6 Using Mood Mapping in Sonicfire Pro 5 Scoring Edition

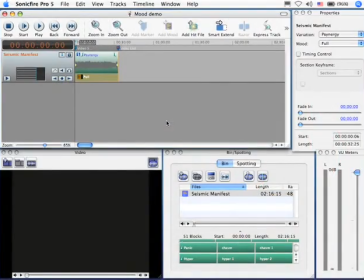0:05 This is Larry Jordan. In this tutorial, I want to talk about mood mapping. Mood mapping is the ability to control the sound of your music by adjusting instrument groups. Here, I've loaded a piece of video into Scoring Edition, and I've added some music for it. Notice it's a little bit small in the timeline.
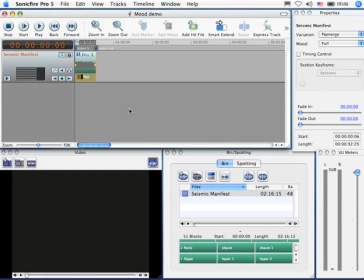0:21 I could adjust the size by using the zoom slider, but a faster way to work is just to type Shift-Z or Shift-Z, depending upon where in the world you get your alphabet. Shift-Z scales your music to fit inside the timeline window. Now, when I play this,
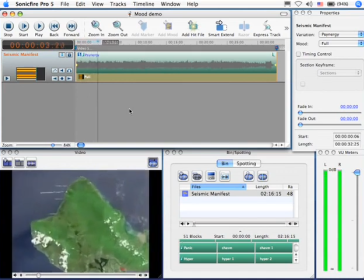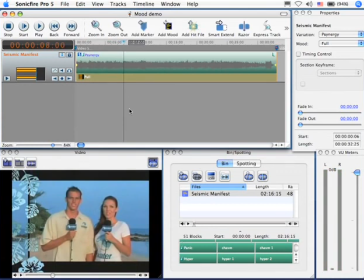0:44 it would be nice, rather than just have to drop the volume, to see if I could knock out a couple of instruments and change the actual sound of the music. Well, that's what mood mapping does. And we do mood mapping with markers, specifically these three markers.
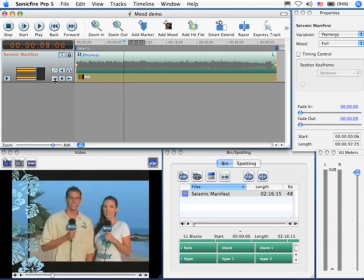0:59 This allows us to set a mood marker, or a keyframe. This moves us to the previous mood keyframe and the next mood keyframe.
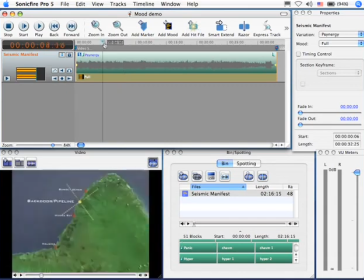1:06 Let's find the spot where our couple appear on screen. And we'll just grab here and drag until we see them. Right there. Just as that dissolve starts, I'm going to set a marker.
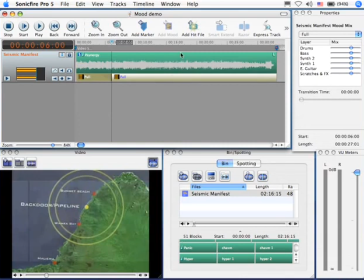1:17 Then I'm going to play a little bit further.
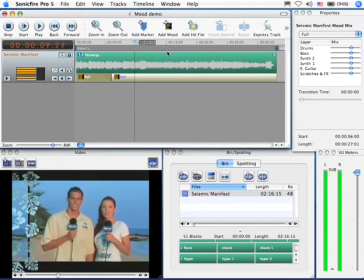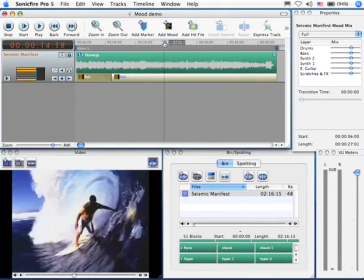1:28 Okay, right there, we've got a shot of some surfers,
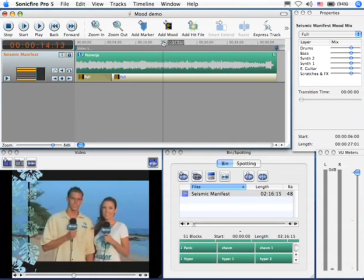1:33 and I want to find the spot where that shot change occurs, right there, and set another mood keyframe.
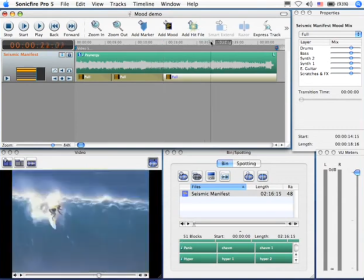1:38 Then I'm going to scroll forward until I find the spot where we see the logo for the water channel appear.
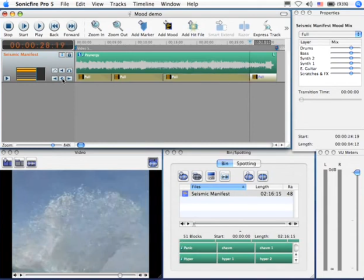1:49 Right there, right in all those bubbles, and we'll set another keyframe. So what I've just done is I've divided my music into four sections. I'm going to click on this first section, and I'm going to listen to it. Just hit the return key, rewind.
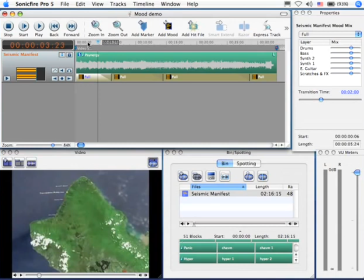2:06 It's a little heavy. I like the energy, but I don't like the weight. So let's go over to the properties and change the mood from full, meaning all the instruments playing, and you can see that everybody, all the tracks are up to their full level. Let's change this instead to, let's change it to drums and bass, just to get that percussion going.
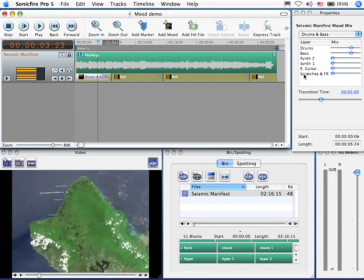2:26 Notice that my synth channels and guitar and scratches all went to zero. Now when we play this, it's got the drive, but it doesn't have the overwhelming sound that it had before. Let's click on this next one.
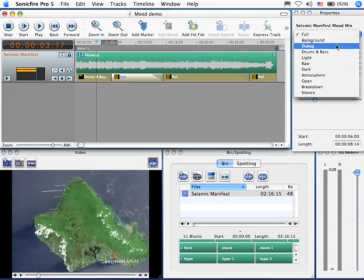2:41 Again, full is all tracks up. A really good one to use when you've got people on camera talking is to change the mix to dialogue. It drops the sound down. Notice that the levels are decreased, making it easier for us to hear the couple talking.
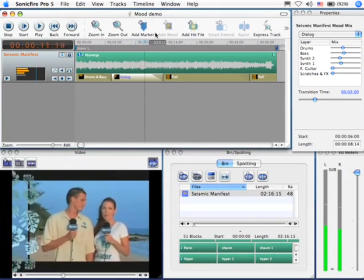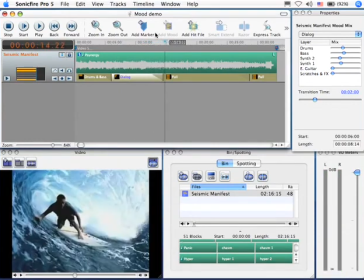3:06 Now, I'm not worried about the final mix, because what I'm ultimately going to do is export this sound over to my video editing package and mix it there. So the fact that they are a little soft and the music's a little hot, that's all going to get fixed in the final mix.
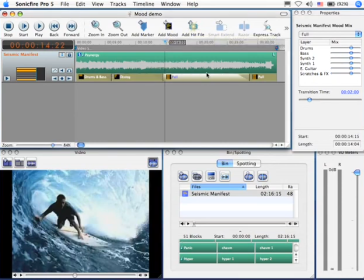3:22 Let's do one more thing. Let's click here. Instead of having it be full, let's get a more open sound. Let's set this to this mood here.
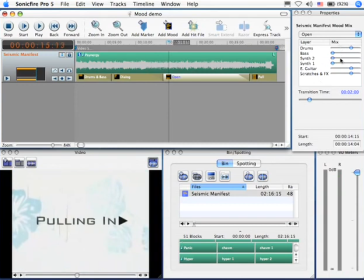3:32 Notice it's got drums, but we kick out the synth and we definitely take out the bass, so that weight is gone. It's got more of a light, airy feeling. And let's see if we can hear the change occur.
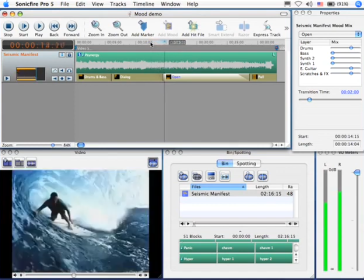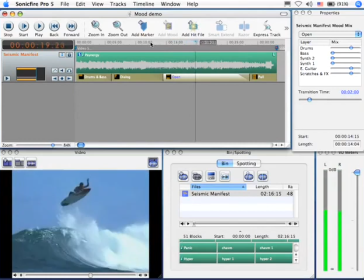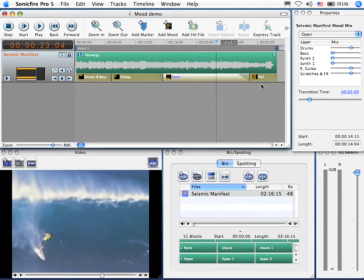3:52 Okay, cool. Let's try one more thing. Let's set this last section and change it back to dialogue. But in this particular case, look at what happens at the end.
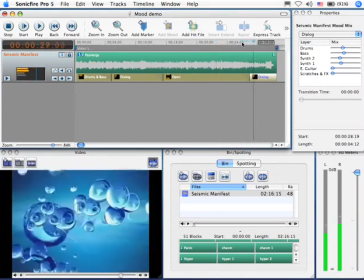Now, hear that thrumming right there. She's done talking before it occurs. I really want to emphasize that.